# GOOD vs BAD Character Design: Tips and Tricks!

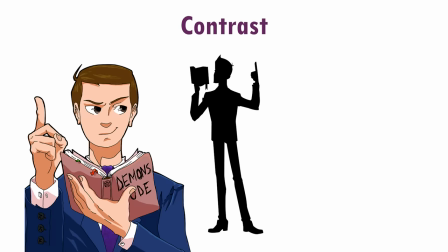(12:22)
We're gonna make this guy super thin, poised, and intelligent, and this guy super big, intimidating, and stupid.
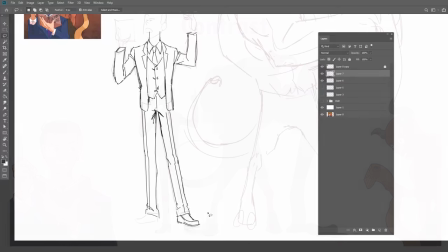(12:29)
The contrast is going to aid the joke in the interaction.
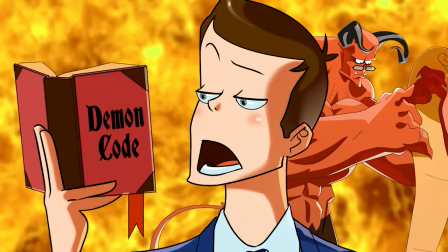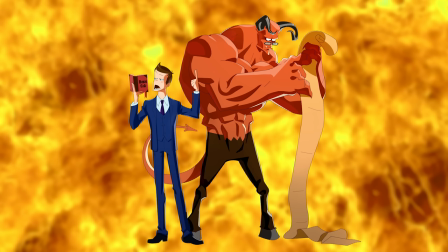(12:40) Nice.
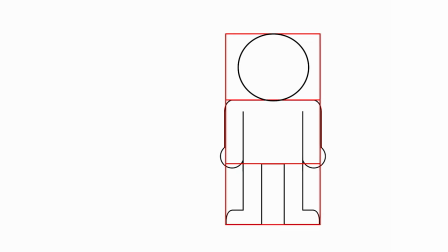(12:48)
Characters' bodies are generally made of three major shapes,
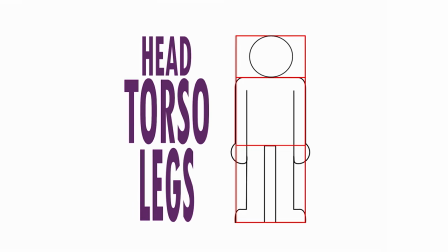(12:51)
and the scale difference between those shapes is what makes the character design appealing or not appealing.
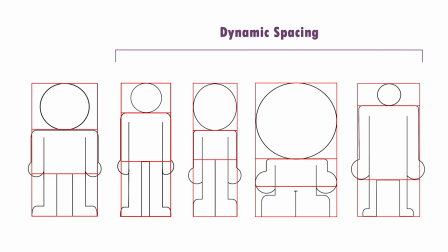(12:58)
Notice the more dynamic spacing is more appealing.
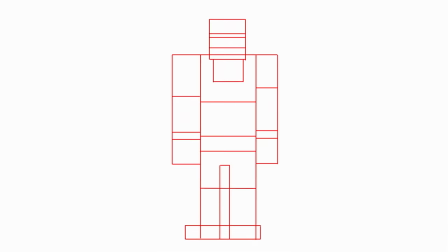(13:03)
If your character design is starting to feel bland, draw these lines on your character. Group them in a more dynamic way and redraw it.
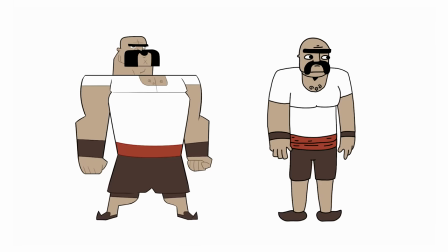(13:12)
These are like appeal rulers that you can always use to double check your design.
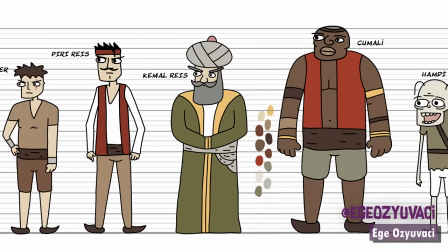(13:21)
Let's take a look at some of these designs submitted by Ege from Turkey. We really like a lot of what's going on here.
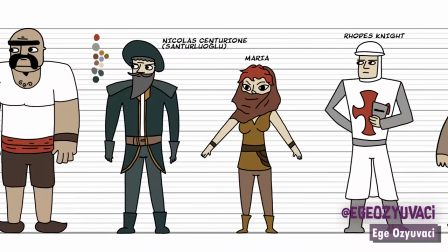(13:28)
The designs are simple and the artist actually designed on a lineup.
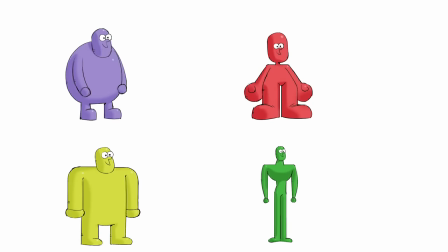(13:31)
Drawing on separate documents over a white void can lead to a lot of proportion issues when the characters are finally lined up together.
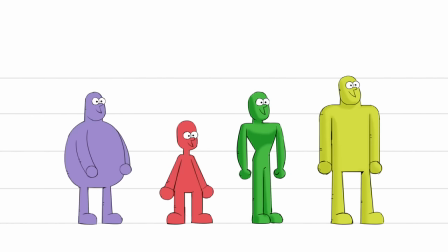(13:39)
When you design on the same document within a lineup, it allows you to compare the proportions and be more precise.
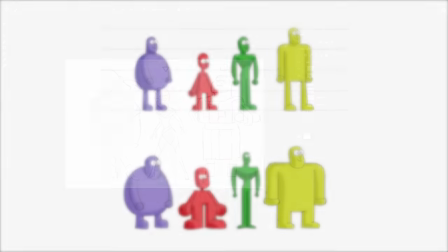(13:47)
A great exercise when designing in a lineup is to create character trios.
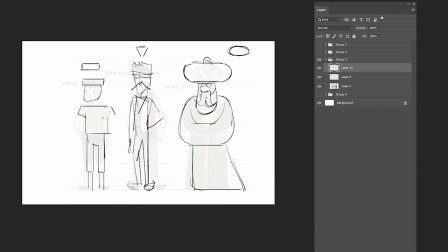(13:52)
Using all the lessons we've learned so far, we can create a trio of characters that are drastically different from one another in silhouette,
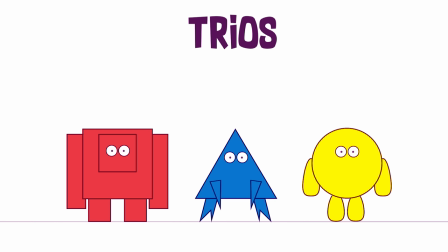(14:00)
palette, shape motif, body variety, and pose.
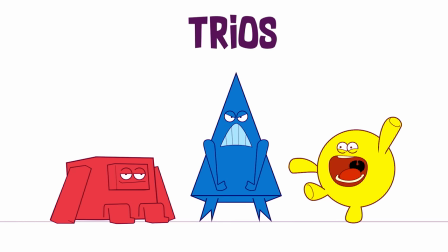(14:03)
So the challenge is, even with all these differences, can they exist in the same universe?
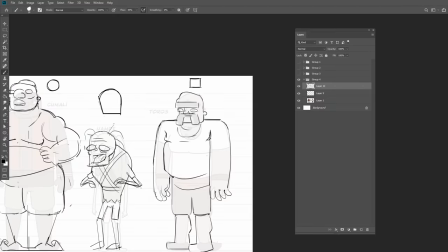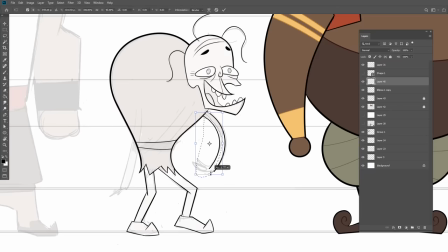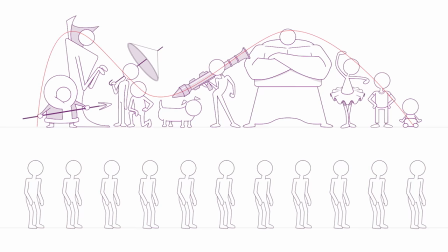(14:24)
Lineups with good variety will feel like a roller coaster. Bad lineups will be a boring train track.
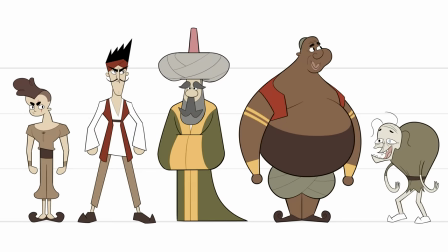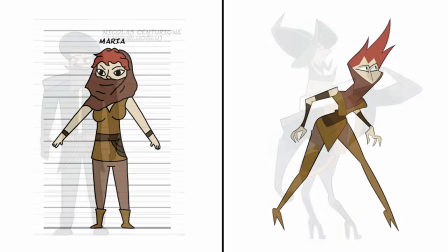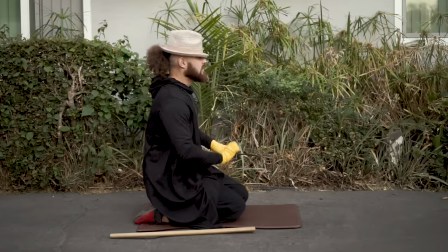(15:09)
So what's the best way to exaggerate your characters more effectively?
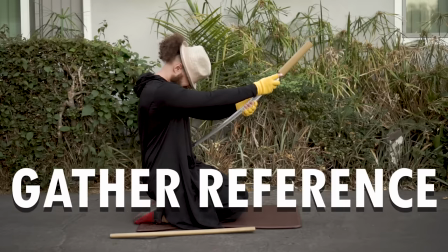(15:16)
Gather reference.
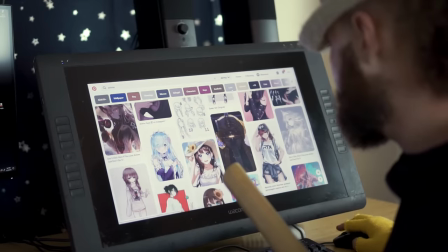(15:22)
And that doesn't mean just browsing through Pinterest. It means all of this.
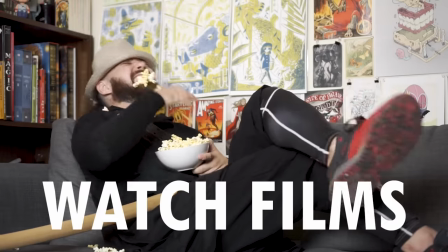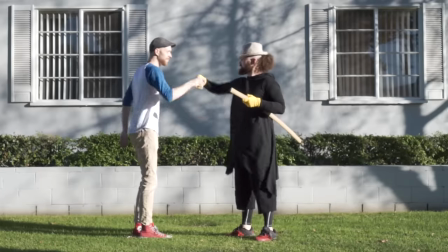(15:34)
Clarity of exaggeration comes from your understanding of story.
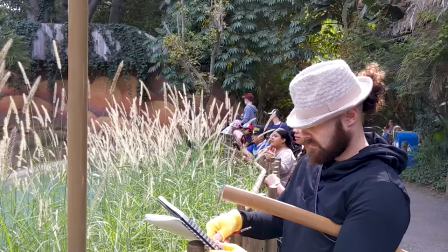(15:38)
Having good reference is going to help you explore every possible idea to find the best possible way to aid the story.
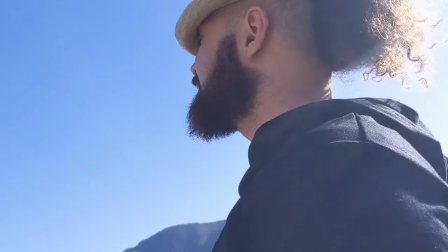(15:46)
So it's always worth your time. The best storytellers are the ones who actually have a story to tell.
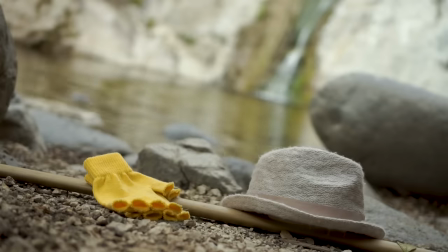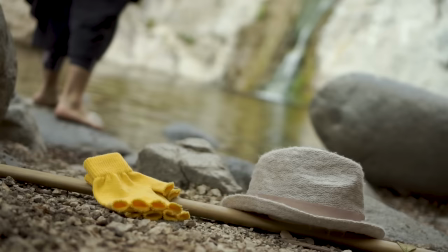What really makes a good character design? I've been working for years in the animation industry, and my honest answer is, I have no idea.
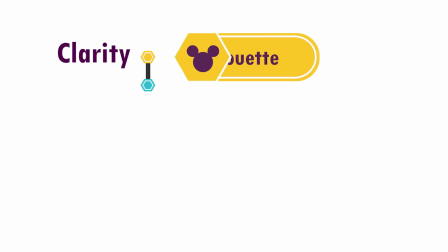(16:12)
What I can gather is that designs with clear silhouettes and recognizable palettes and some kind of
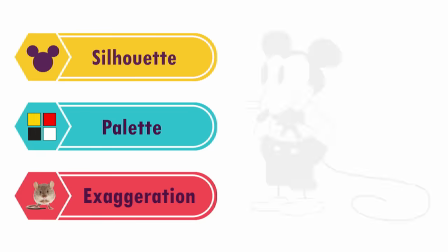(16:18)
exaggeration tend to last for a long time in our human zeitgeist. And the final ingredient to every design is story. What you're really doing is creating an actor.
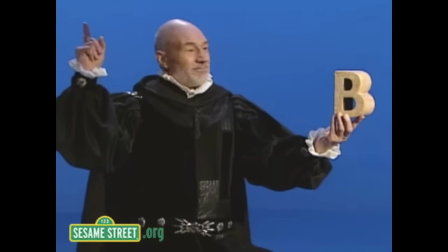(16:32)
Professionally speaking, spending time trying to find your own unique drawing style isn't as good a goal as spending time learning to draw in different styles.
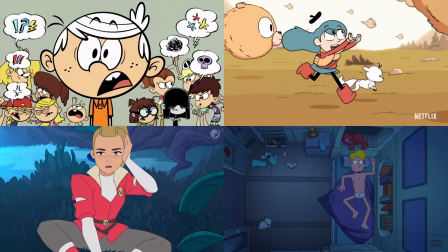(16:41)
Professional character designers change their art style constantly to best emphasize the meaning behind every project that they're working on.
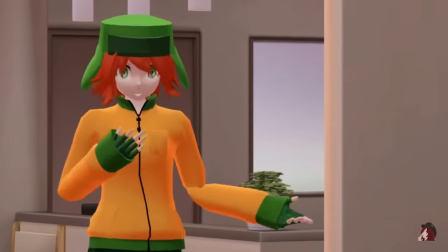(16:50)
Shows like South Park would be bad if you delivered the same jokes and the same story in an overly rendered style.
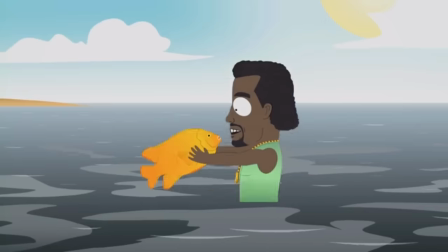(16:57)
The show's writing is crude and silly, and it doesn't take itself too seriously, and the style reflects that perfectly.
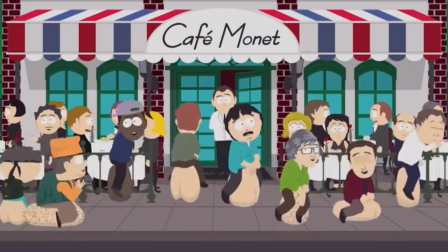(17:04)
You might not like that style, but it's an example of extremely successful design. And vice versa, a story like Grave of the Fireflies could not be told in a style like South Park's. Personally, I think the best design is like a Beatles song. It's a very simple melody, but the unique execution is what makes it shine.
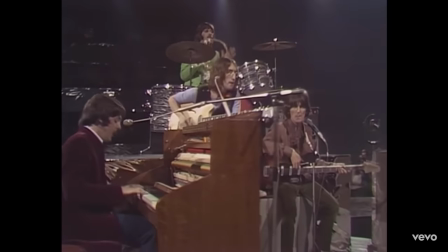(17:23)
The song Blackbird is an exact amount of melody, harmony, and guitar.
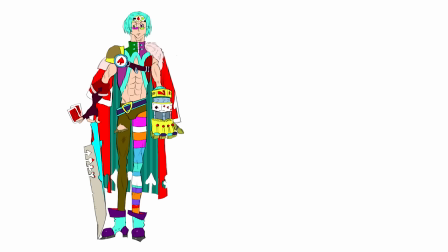(17:28)
And the moment you add anything else, the song is ruined. The real trick to character design is to go with a simple idea executed well.
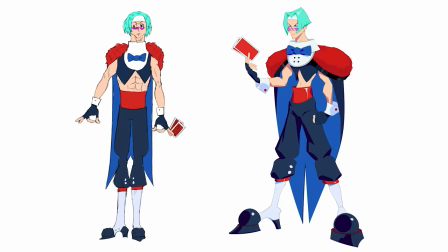(17:37)
Simple designs encourage the animators to have fun. You don't want to bog them down with a bunch of patterns and pockets.
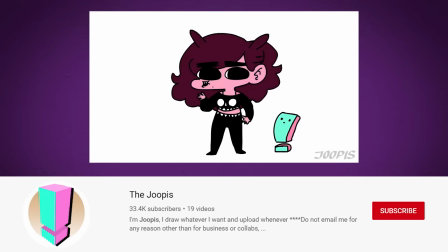(17:43)
Now, before you go, check out our friend's YouTube channel.
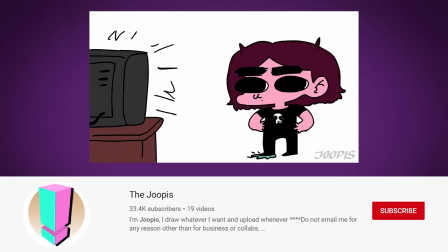(17:46)
Jupis is a freelance illustrator with a fantastic video that explores the fundamentals of character design in great depth.
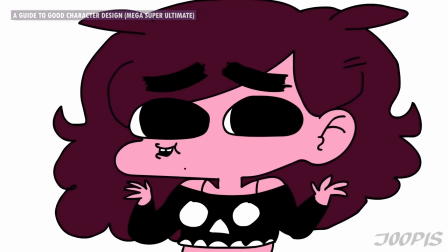(17:52) There's another example of this. I don't know. Maybe you've heard of it. It's called the Who's That Pokemon?
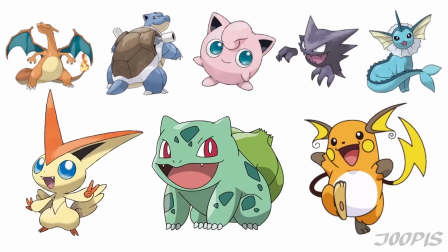(17:59) Every Pokemon has a unique silhouette, and you can pretty much tell who the Pokemon is just by its silhouette, with the exception of like two.
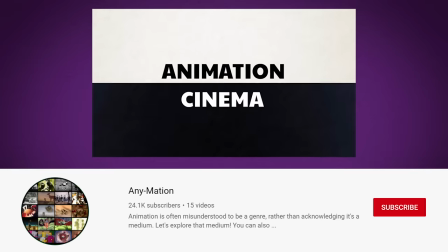(18:09)
And Animation is the best animation history channel on YouTube. Such quality writing and production value.
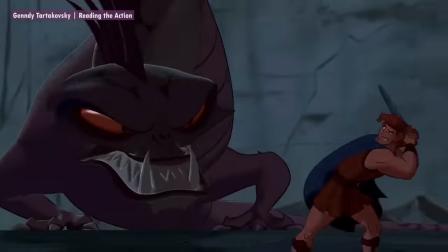(18:16) Action in Western animation of the 1990s and 2000s was dominated by a realistic style.
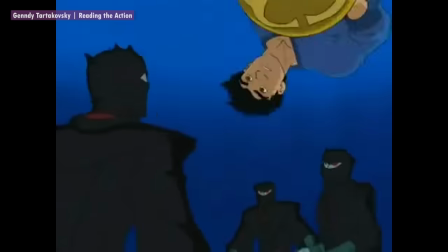(18:22) Fluid motions that fed toward a character's final stance.
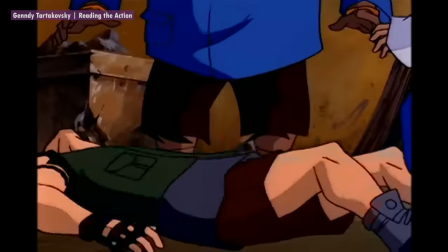(18:26) Posing was considered, of course, but the action was very slow, almost brutish.
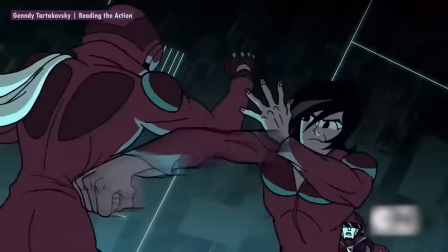(18:32) With Genndy, his spacing of the motion is far more concise.
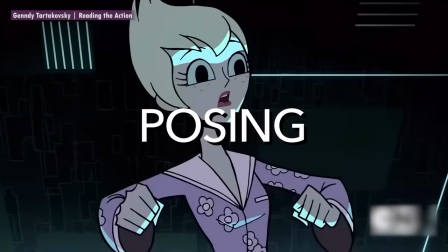(18:37) The posing is highlighted as keyframes, and then the in-betweens are sped up so our eyes register a longer held pose.
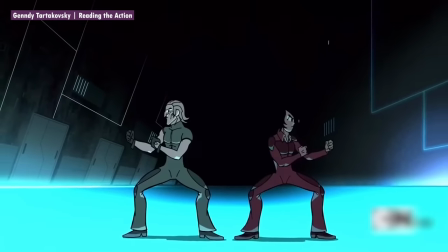(18:44)
And his Irish accent is like listening to butter. And thanks for watching. Now, technically, this is the end of the original 12 videos that we plan to do on this channel. So this is the end of BAM. Just kidding. We love doing this. So we'll be back soon with more videos. Season 2, Brent. BAM forever. 100 years. 100 years of BAM. Yes. I will live to 130 years old, and then we will have 100 years of BAM. I'm going to clone my own body and raise the clone in my image, training him day after day to edit videos, draw, you know, redraw. That's what the whole channel is about, redrawing people's art. I'll mold him in my image, and when I die, he'll hate me, he'll resent me, but he will be motivated by guilt to continue the channel, therefore, for your viewing pleasure. Aren't all channels motivated by guilt? Oh, yeah. Yeah, especially this one. Yeah. I'm going to train an AI bot by making it read 1,000 hours of BAM scripts. That's smart. Yeah. So it'll say like, hey, welcome to BAM. It's the show where you BAM.redraw my, this is my Wacom pen at gmail.email. Yes. Love it. 2, Brent. They're coming. More videos. Yeah. Season good? Cool. Okay, the end.